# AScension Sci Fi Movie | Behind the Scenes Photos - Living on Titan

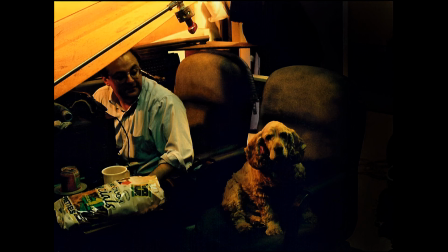When we were shooting the film, there were a lot of scenes where Arthur was probably right under the counter or right next to the camera during the whole shoot. He just kind of suffered through it and couldn't wait to go home.
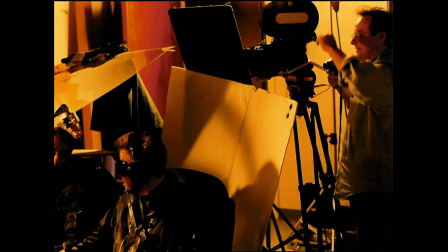We're setting up a shot to shoot the control panel and so forth. Interesting, because Steve Wylam actually did a cameo as the pilot of the landing craft. You might see him for a second or two in the final film.
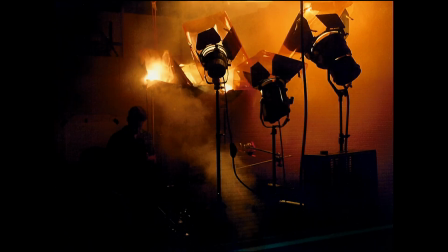The station and the ship and so forth were built as models, and we had a small studio about 15 by 25 feet, and we would completely fill the entire room
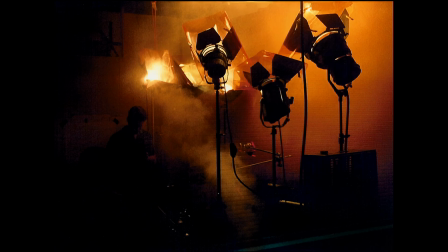with stage fog in order to give a depth to the models that we were shooting. The fog would be so deep that you really wouldn't even be able to, you could barely see your hand in front of you.
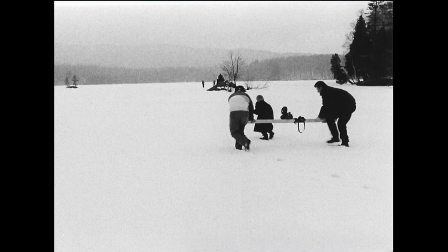We shot the scenes of the boy in Vermont. Actually, it wasn't the plan originally. It's just that the particular winter that we shot, we had no snow in Pennsylvania at all. And it was a cross-country skiing lodge.
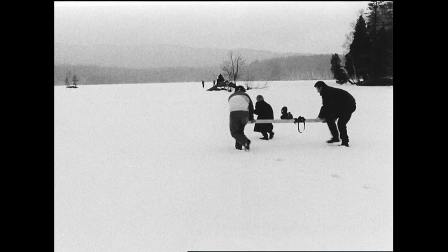And we asked them if we could come up for a day and shoot some footage around outside. This is actually a lake that's on the back side of the cross-country skiing lodge. We used kind of the poor man's Steadicam,
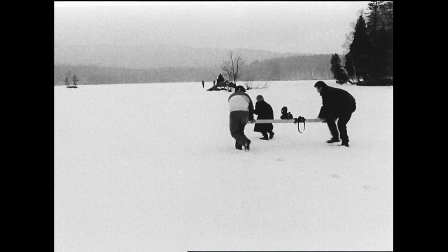which is basically a 2x4 with the camera mounted and the 9.8 millimeter lens on it. And Steve and I would run behind the boy with this huge 2x4, which tended to make it much more of a fluid motion.
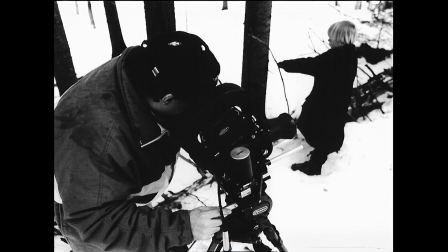These are some scenes that we shot, additional scenes with the boy. This particular scene doesn't appear in the final film. I think that's it.